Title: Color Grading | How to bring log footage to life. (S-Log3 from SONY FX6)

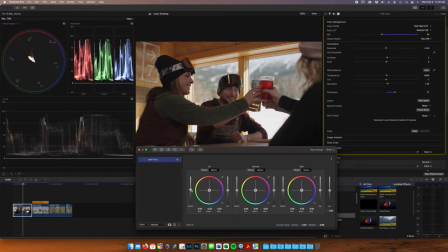8:18 And so I want to just make sure that, you know, there were a lot of black things in this scene, right? Under his armpits, the shirt over here on the right, the girl's hat over here on the left. So I want to, I just want to be careful about where, where that black point lies, right?
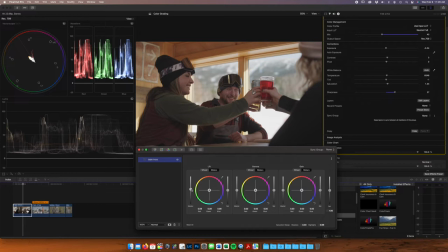8:36 If it's too high up here, then it's too flat of an image. If I bring it too far down, it's too crunchy.
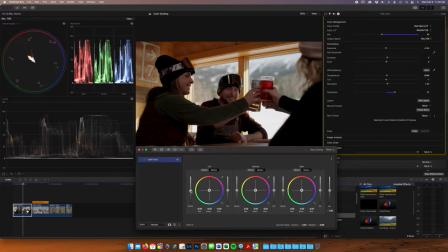8:41 So I'm, I'm, I'm looking for subtleties in my color grading, right? That's what it's all about. Just those tiny minor adjustments can mean a lot later on perfect
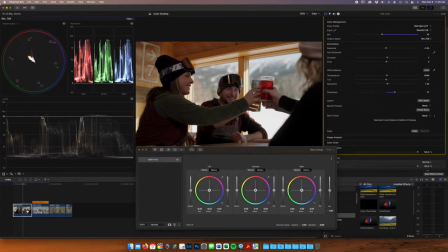8:53 and then this is pure white I'm I'm lying that somewhere around 90% 93% and I'm gonna bring that back up especially so we get some exposure on our subjects face here that looks pretty good to me we're gonna add
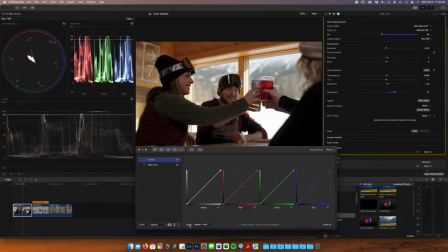9:10 a curves layer down here in mode you have master in rgb and luma in rgb master in rgb you start adding contrast that's going to start adding color to your uh it sort of affects
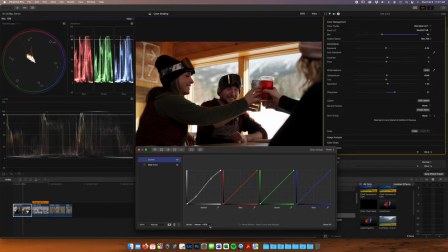9:26 all the channels right red green and blue this will just if you switch it to luma in rgb it is just gonna adjust the luminosity values within that that tone curve okay cool so like if you lift your your highlights you don't just all of a start pulling colors into your highlights.
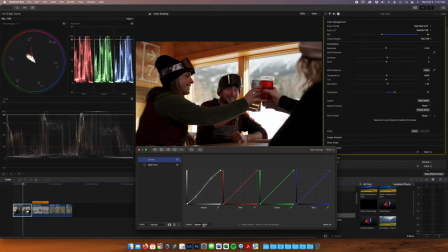9:44 If I switch it back and forth, that's the master. Look how red his face is and how saturated those highlights are. Nice. And so I can control my saturation a lot better, control my colors a lot better if you choose the Luma RGB.
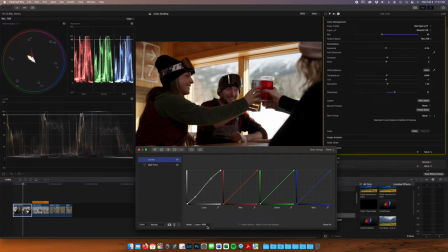9:59 Wow, that's a sneaky little setting that makes a big difference, huh? It is, yep, absolutely. That's perfect. I'm going to label this basic contrast. and then even that's a little too much another great thing about
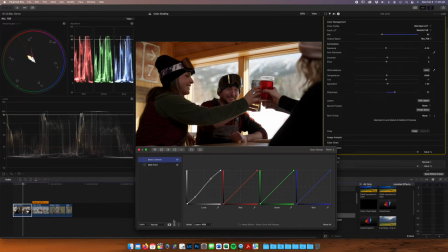10:15 actually final cut has this option as well but uh adjusting the mix of each layer right so i can add a layer make my adjustments i can bring it i can i can go too far you know and then sort of just adjust my mix back to where i want that that contrast to lie
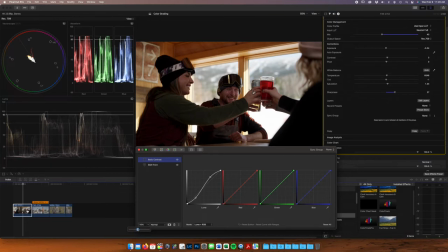10:34 cool so you can set up the curve the way you want it to be and then pull back the really really helpful tool cool and what's the benefit to doing your basic contrast in a curve here instead of instead
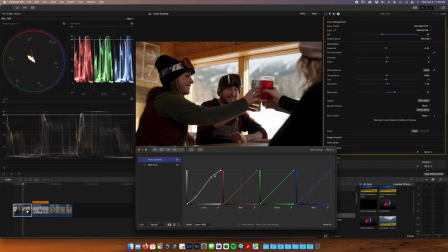10:50 of just using the contrast slider in the basics panel you're going to get a lot more control through the tone curve here this is just going to sort of add overall contrast and to sort of decide where along that waveform it's going to to add that contrast this you can really pick and
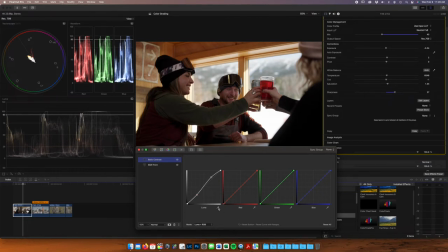11:07 choose pick and choose your points right you can you can use your picker tool over here pick your luminosity values that you want to you want to adjust right on his face and then I can I can sort of adjust the contrast within within there so
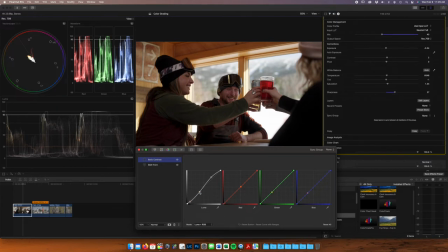11:23 really helpful tool to sort of fine-tune your look you're gonna a lot a lot of your look is going to be determined by your tone curve as well.
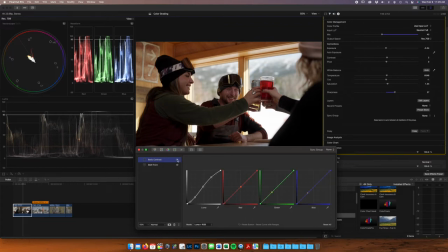11:37 So the points you're clicking there, you're basically saying, I want all of my darker points to be slightly darker. Yep. Yeah, down here, this is, so this is a graph. You got your black point down here and your white points up here, right?
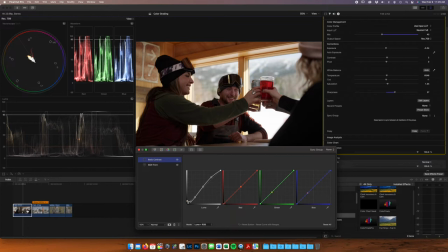11:52 And this is going to adjust my black point again. Okay. And sort of adjust those very, very dark areas of the scene and if I come up here I'm adjusting the very brightest parts of my scene cool
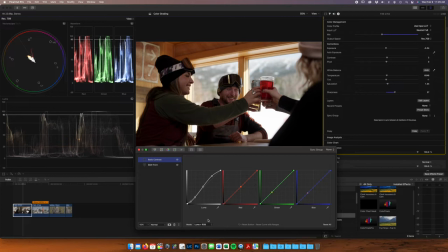12:09 and is this S looks like you know that s-shaped curve is that a fairly common curve shape for a lot of people when they're creating it absolutely is so this is how you this is the the classic contrast curve, S-curve here, all right?